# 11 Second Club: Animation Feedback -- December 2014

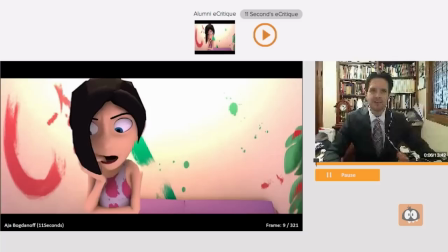Hi there! My name is Keith Sinte and I want to congratulate you on your big win here with the 11 Second Club. I think that your animation looks terrific. I am a senior character animator currently working at Industrial Light & Magic.
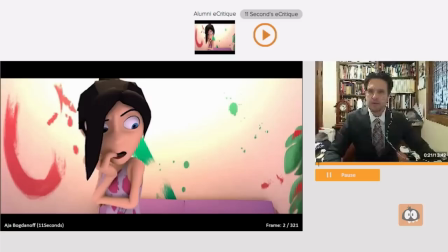I'm working on Avengers 2 and I'm happy to be doing your critique today.
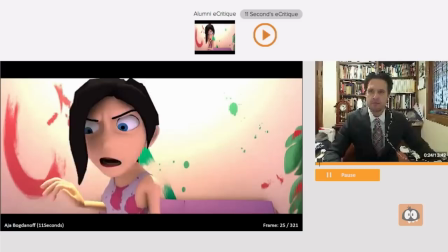So let's have a look at what you did and then we'll go over a couple of things you might have improved on.
I don't need to settle down.
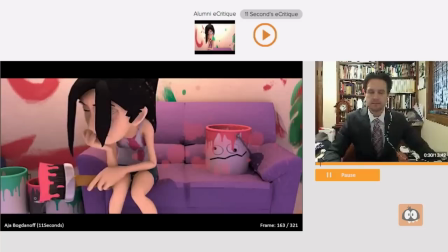Tell him!
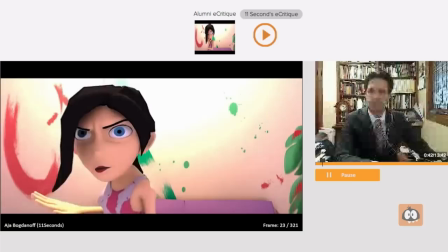It has a great energy to it. You have some real nice spontaneous things happening here, especially in her overall movements.
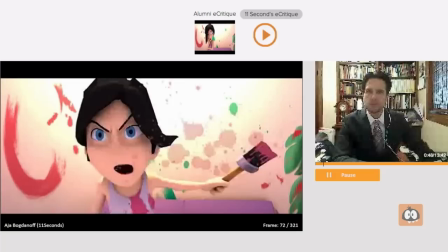I like the acting choices you made, I think, are really terrific.
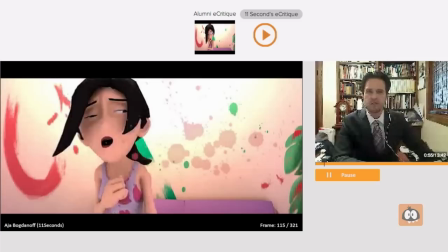Just wipe across the screen with a little effect of having the stuff on the lens.
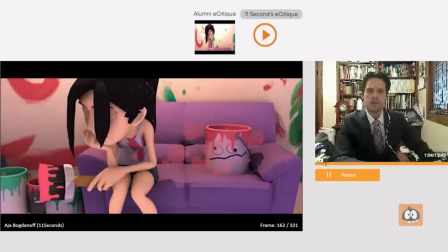It's kind of cool. I didn't get the connection right away that it was his glasses. The reason being is because your eye lines are a little bit tricky.
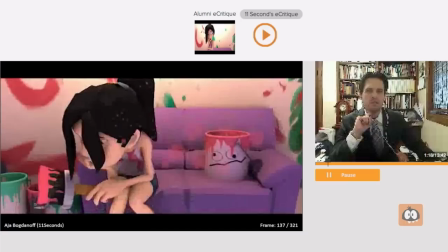If she would have been looking at him when she did that, then we would know it's kind of his point of view through the glasses.
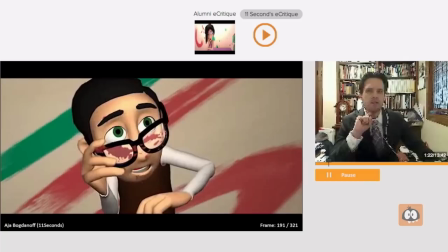Maybe you're saying that the stains are on the camera, but I see them on his glasses.
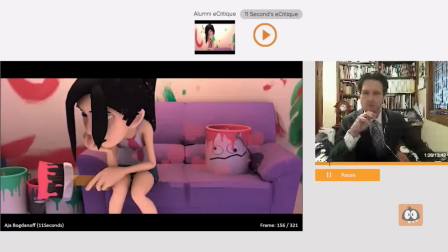So there's kind of a little bit of a disparage, disparage, what do I say, disparate,
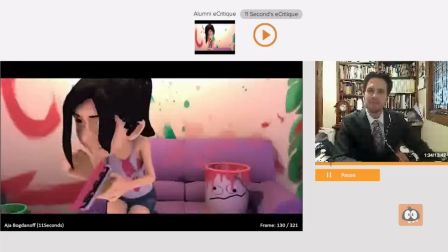well, it doesn't really go together is what I'm trying to say, and match across the cut.
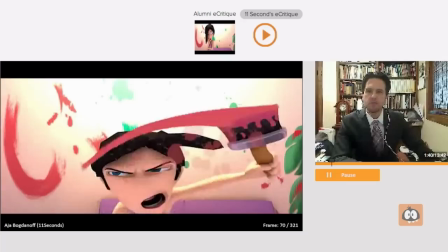So speaking of eyeline, his eyeline was one thing I wanted to talk to you about.
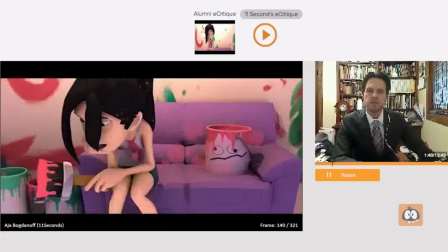She's looking up at him, and then she drops and sits, and then she goes and looks back up at him again.
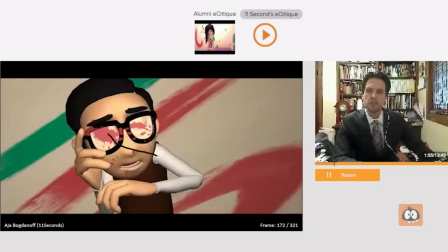When he takes down his glasses, his eye line, I would think, would be going out this way, somewhere.
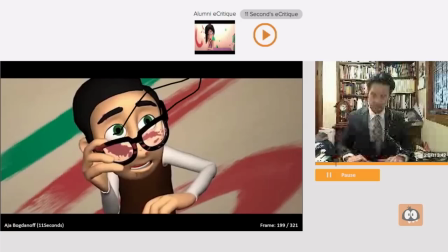But look where he's looking. He's looking up. Not this way. Or a stylus, for that matter. But yeah, his eye line should be lower. Because it gets a little bit confusing that he's looking up at her.
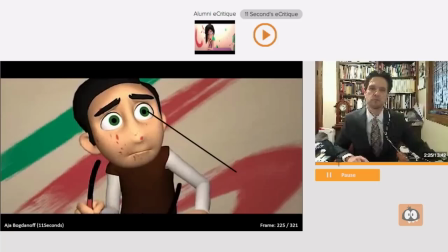I would figure that he would be looking somewhere in the neighborhood of, you know, out or down this way at her. Out this way.
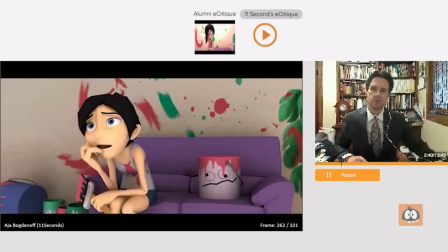And then, continuity-wise, her eyeline, I think is a little bit off the screen right here. I would have brought her eyes more towards us. Just a bit to screen right. so that we keep that eye contact.
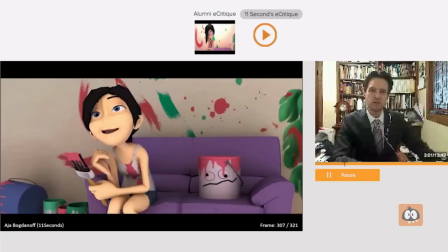It's so important, especially when you have two characters that your eye lines are very dead on in where your characters are looking.
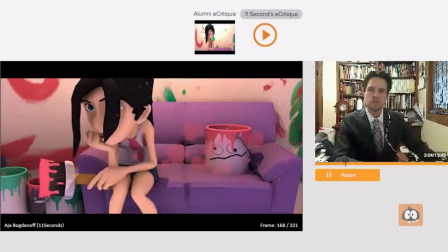You want it to, you have to really, really maintain that connection. By the way, the bucket here with the funny face on is kind of cool.
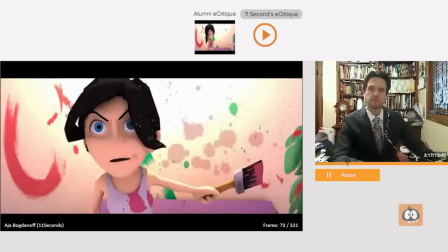I like it in the fact that it's there, but it's not distracting. I don't look at it as a character, which is nice.
I don't need to settle down. Tell him. I'll tell him.
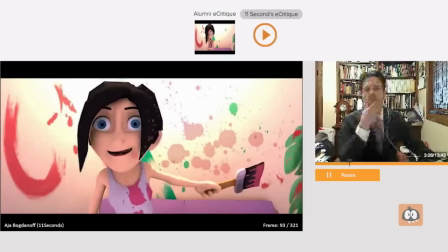You have a nice little thing you do with the mouth, a little after effect thing you do here, where she says, tell him, and then she quivers her mouth.
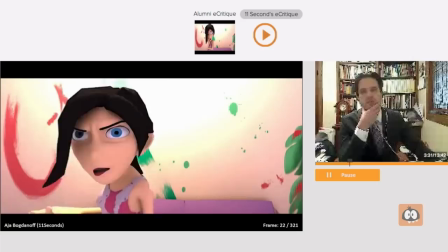I don't know if it's this rig in particular, why it looks like she's... her teeth
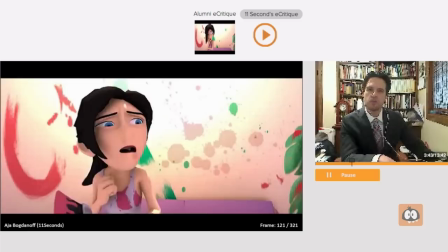and her lips, there's like no volume to the lips, so maybe that was a creative choice with this character. I can't really tell. It almost looks like she's got a lot of these shots.
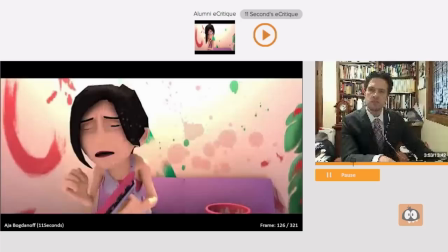It looks like she's got no teeth. She doesn't have any teeth. Almost like bleeding gum syndrome.
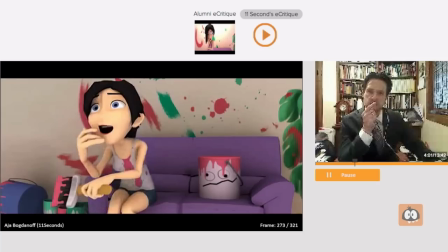He looks fine. I can see his teeth. I don't know what happened with her. She just doesn't have any volume to her lips.
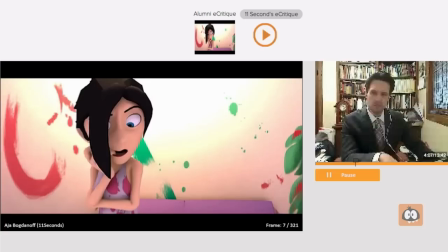And I gotta say, it kind of distracted me a bit from her lip sync.
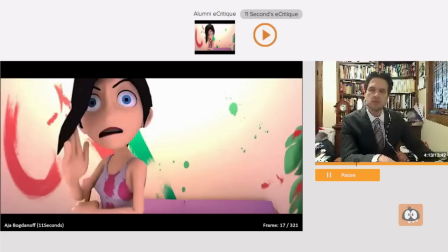I don't need to settle down.
So things like, when she says need, I don't need, you're hitting the E,
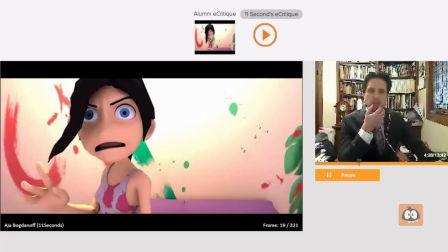but need, I think You don't need to go so wide because she's hitting an N shape.
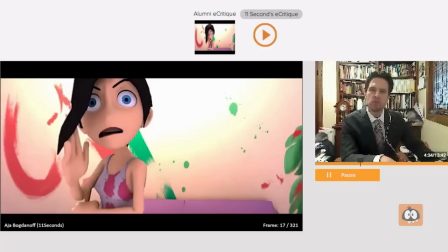So instead of mead, mead, I would have kept the corners of the mouth in a little bit more.
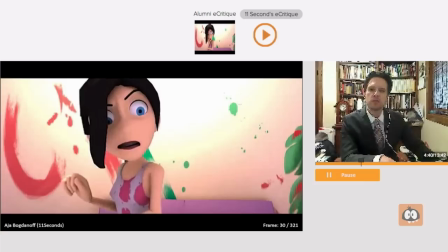I don't because what you're having is your...
I don't need to settle.
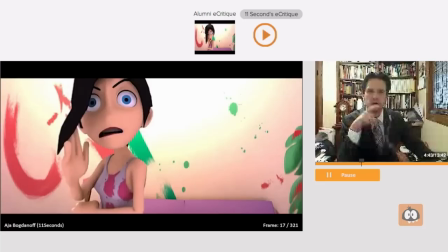Yeah, mead, mead. You need to drop the jaw on that syllable there. Mead. And it would be great if you felt the tongue at the top of the mouth and then dropped down. Mead.
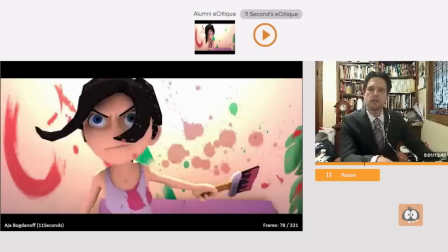Settle down. Tell him!
When she says tell him, tell him, this is a great mouth shape of him. It's nice and asymmetrical. But I think he actually could have pressed it up even a little bit further.
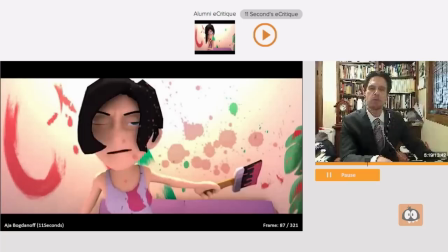The fleshy part would be another, a little bit higher.
Tell him.
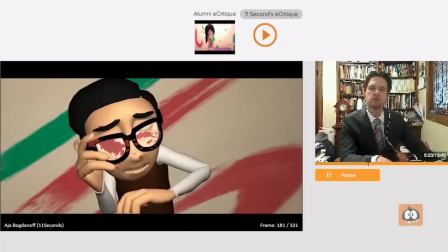I'll tell him.
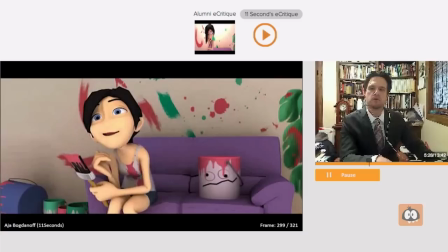You're not yourself. Of course I am!
When she says coarse.
You're not yourself. Of course I am.
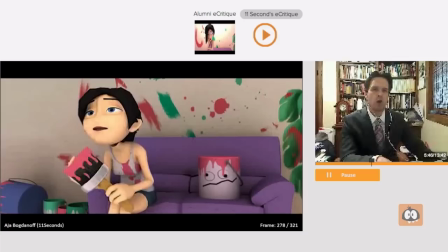I think more of an oo shape here in the C. For the coarse I am. Coarse I am. You make that more of a little bit smaller mouth and more of an oo shape.
Of course I am. You're not yourself. Of course I am.
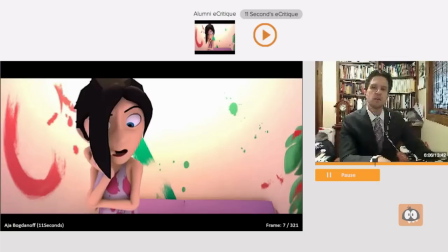All right, the big thing that I really would like to see a polish on this, besides the eyeline, would be the breath. There's several breaths taken in here that aren't represented in the animation.
I don't need to settle down.
Let's watch this again here.
I don't need to settle down.
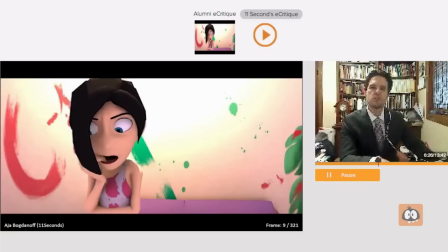In the first one, she says, you can kind of hear it, she goes, I don't need to.
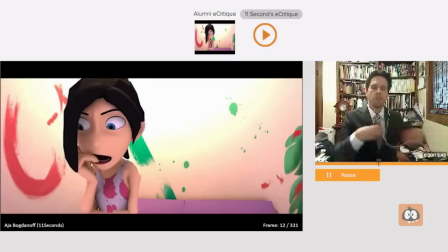And you're having her move through this area where she's breathing. Her mouth is open, which is good. But maybe bring the shoulders up so she's, I don't need to.
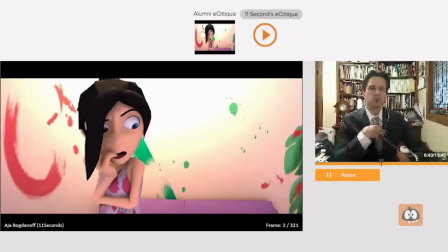We see the actual body lift a little bit in the exhale of this line. I mean, you have the mouth open, which is good. And she has some movement, but just doesn't feel she's taking that breath and then releasing it.
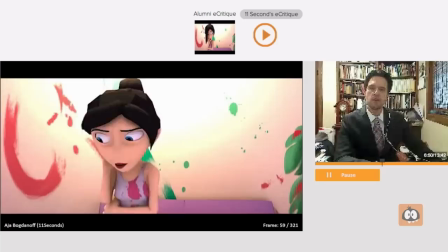I don't need to settle down.
Again, you have to. You can hear that one.
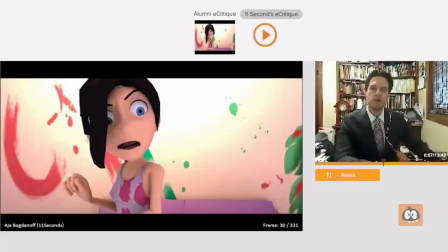Settle down.
Right there. But you represent, it looks pretty good.
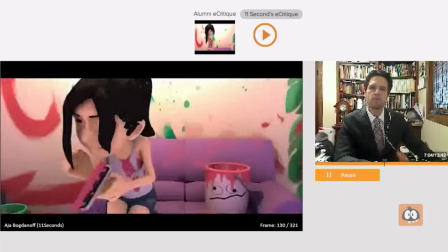Settle down. Tell him.
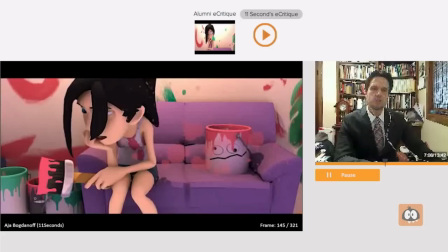Yeah, and the last one is the big one.
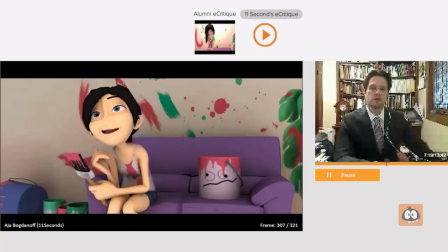Carrie, you're not yourself. Of course I am.
That one. At the very end.
Of course I am.
She goes, it would be great to see that inhale. Any of those little things that you can hear, tiny little lip smacks and little things, if you can put those in your dialogue, and definitely inhale.
Of course I am!
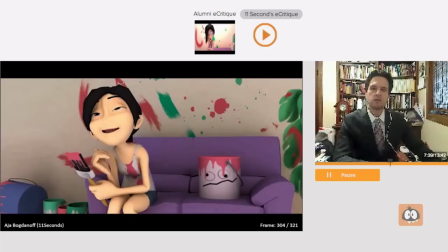Let's see.
Of course I am.
And then she ends. Yeah. One thing I would recommend that you never ever do is freeze your character and have dead frames at the end. we have one,
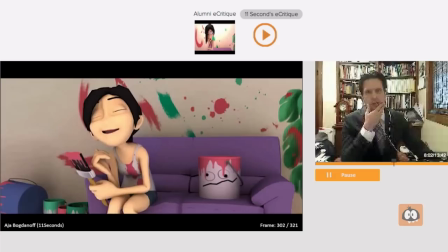two, three, four, five, six, seven. Six or seven frames at the end was absolutely she's just frozen. In CG animation, when I was doing traditional animation, you could get away with things like held cells and things, something to do with the fact it was hand-drawn.